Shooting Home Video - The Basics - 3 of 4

In video composition, it can be broken down into 2 areas: the balance between the objects in the frame and the balance of light and color.
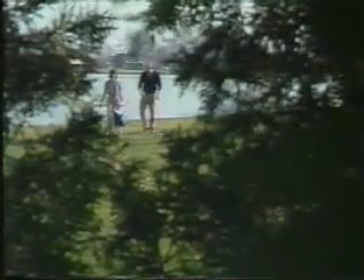Balancing objects in your shots doesn't necessarily mean equal weights. It simply means your frame needs to be rounded out and used well.
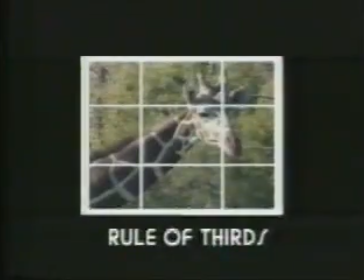These are the 5 rules of composition, but remember, they're only guidelines designed to be flexible, creative tools.
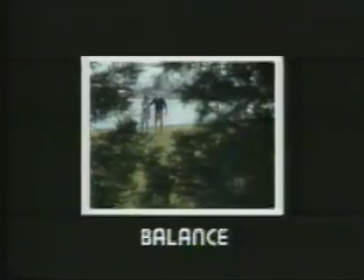Practice them, and they'll come as naturally as looking through your viewfinder. Another key to good composition is the camera angle.
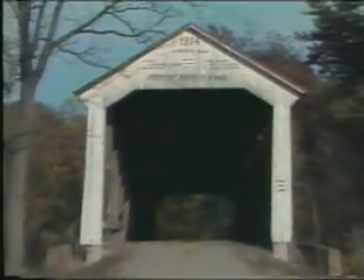Angles have a great impact on making shots appear 3-dimensional. Flat angles make the scene appear flat.
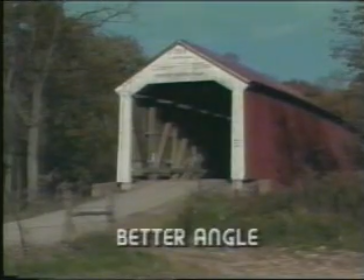With a slight change, you can give the shot depth, as well as provide more visual information. Angles can also have a psychological impact on your viewer. For example, when the camera and the subject are on an equal level, your viewer will have a sense of equality with the subject.
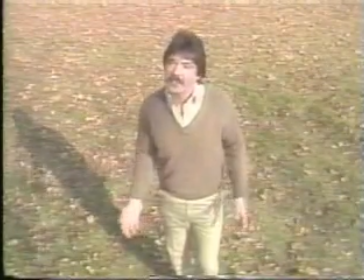Make it higher, and the subject gets smaller and seemingly less important.
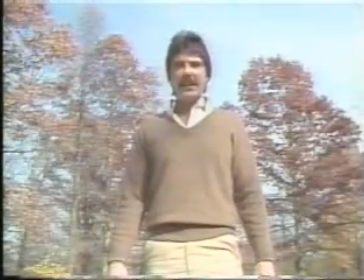Move to a lower angle, and the size and importance of the subject is magnified.
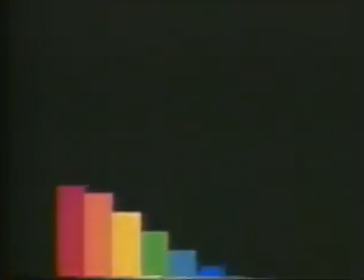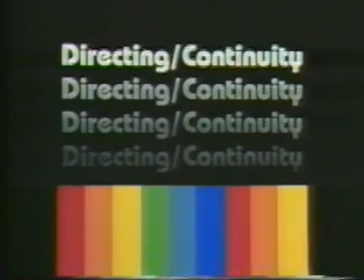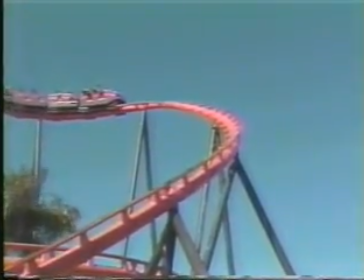No matter how simple the action, there is a potential story composed of simple actions
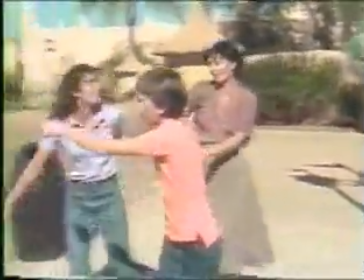and simple reactions.
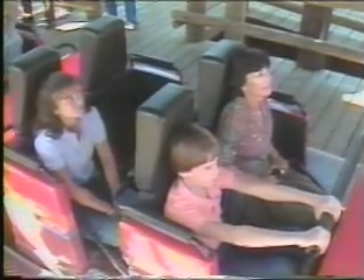And along with each story, there is always a simple plot with a beginning,
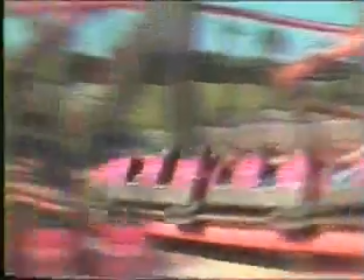a middle,
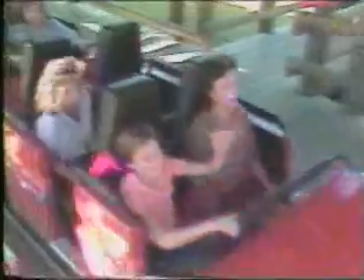and an end.
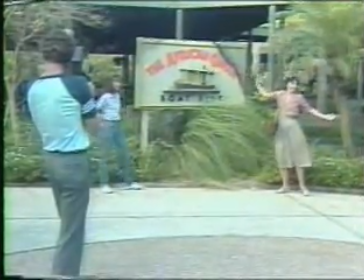Telling a videotape story uses everything you've learned so far about setting up a shot and then goes a step further.
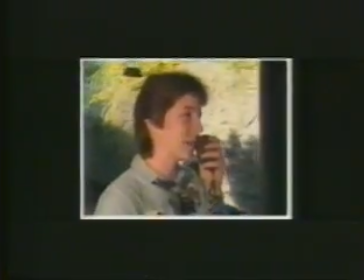It lets you put shots together into a sequence and sequences into a smooth and logical story.
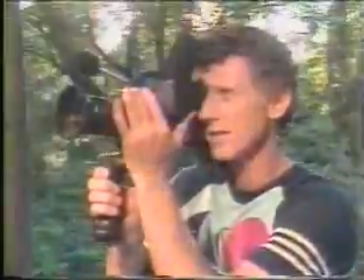It's what's called continuity, and it's easy to learn when you begin at the beginning.
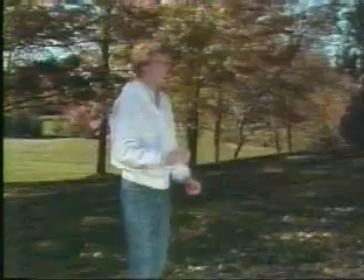As director, your responsibilities are many, but they come down to putting ideas and visuals together in a way that makes aesthetic sense.
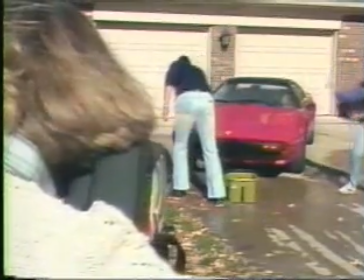Your first responsibility is always your audience. Losing them is the worst thing a storyteller can do. It's all in your frame. Through it, the audience will view all story action, but remember, they're getting it secondhand. They're depending upon you. What you put in here is what they get. So think logically, and remember to tell a story.
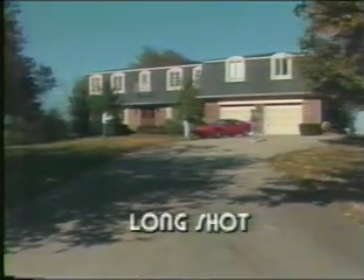All story action breaks down into sequences. They're the basic units of storytelling, like paragraphs, really.
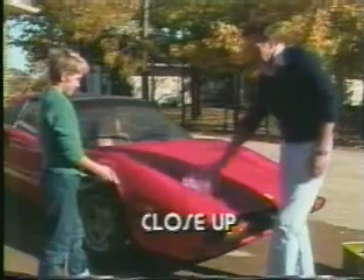And each sequence has 3 all-important elements, all vital to getting your story across.
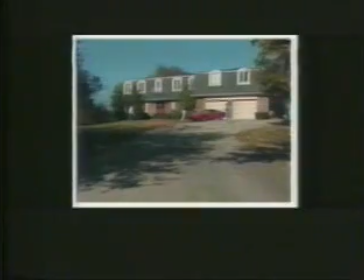First, you establish the setting. Let your viewer get his bearings and orient him to the action that will follow.
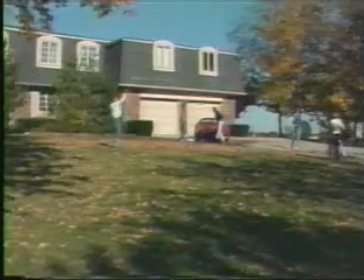It's called the long shot. Next, you move in closer and set up the medium shot. Remember, your lens is the audience's eye. You've got to be thinking for them always.
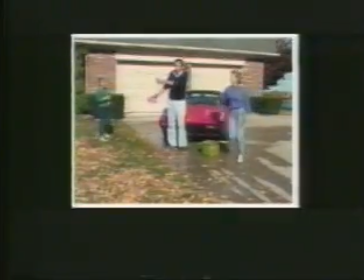Of all the possibilities in the long shot, you've zeroed in on some specific action.
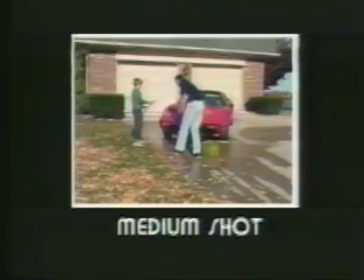The medium shot gets you down to business.
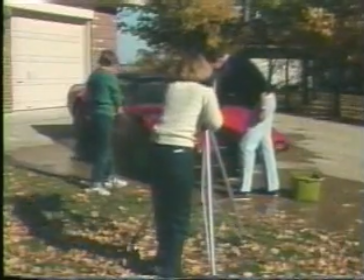And then, on to the payoff, the most expressive of the 3 basic continuity shots, the close-up.
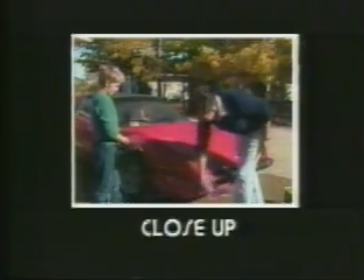It holds the greatest viewer impact. It reveals the subject's thoughts and emotions. It's definitely your most important shot. But let's back up a minute.
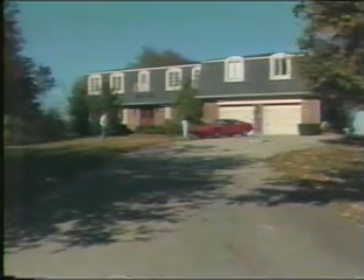Notice between the wide shot, medium, and a close-up, the camera angle changes by at least 45 degrees.
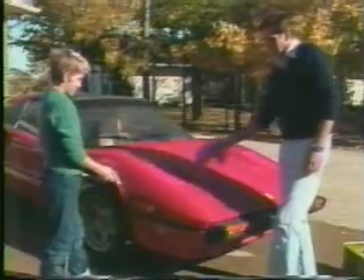You should always try to move your camera by at least that far.
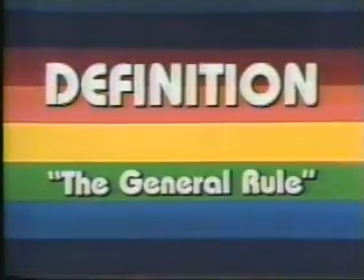The general rule. The general rule of continuity states when shooting a sequence, be sure to change the size of the image,
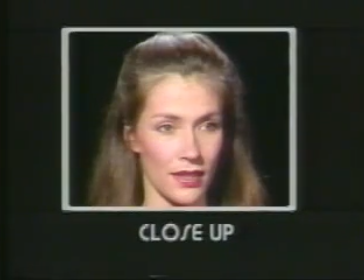or change the angle, or both, in between every new shot. The general rule.
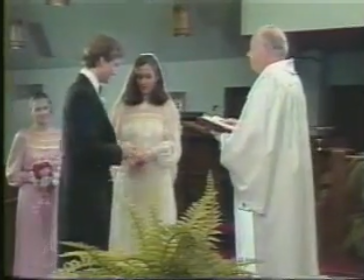The general rule is a tough one to live up to, but there are a couple of other types of shots you can count on to get you through.
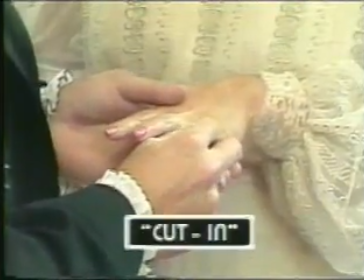They're called cut-ins and cutaways.
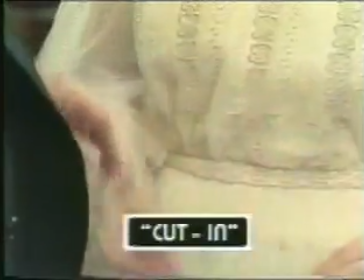Cut-ins are shots that cut into the central action. These are usually close-ups and focus the viewer's attention on central events.
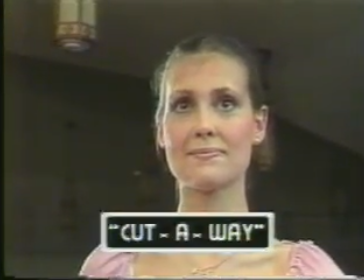Cutaways, also referred to as reaction shots, are close-ups or medium shots that depart from the main action to show a related subject,
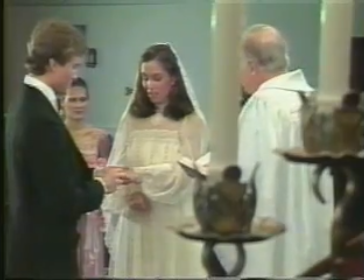a reaction to the central story or other action going on at the same time.
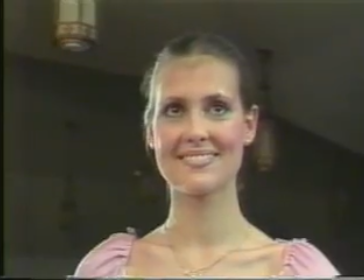Cut-ins and cutaways are valuable because they make your story more interesting,
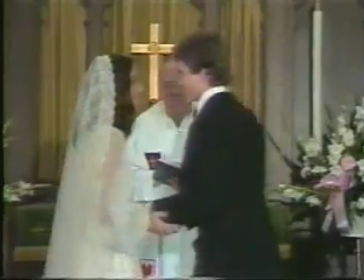and on the practical level, they're shots you can use to cover yourself when you change angles.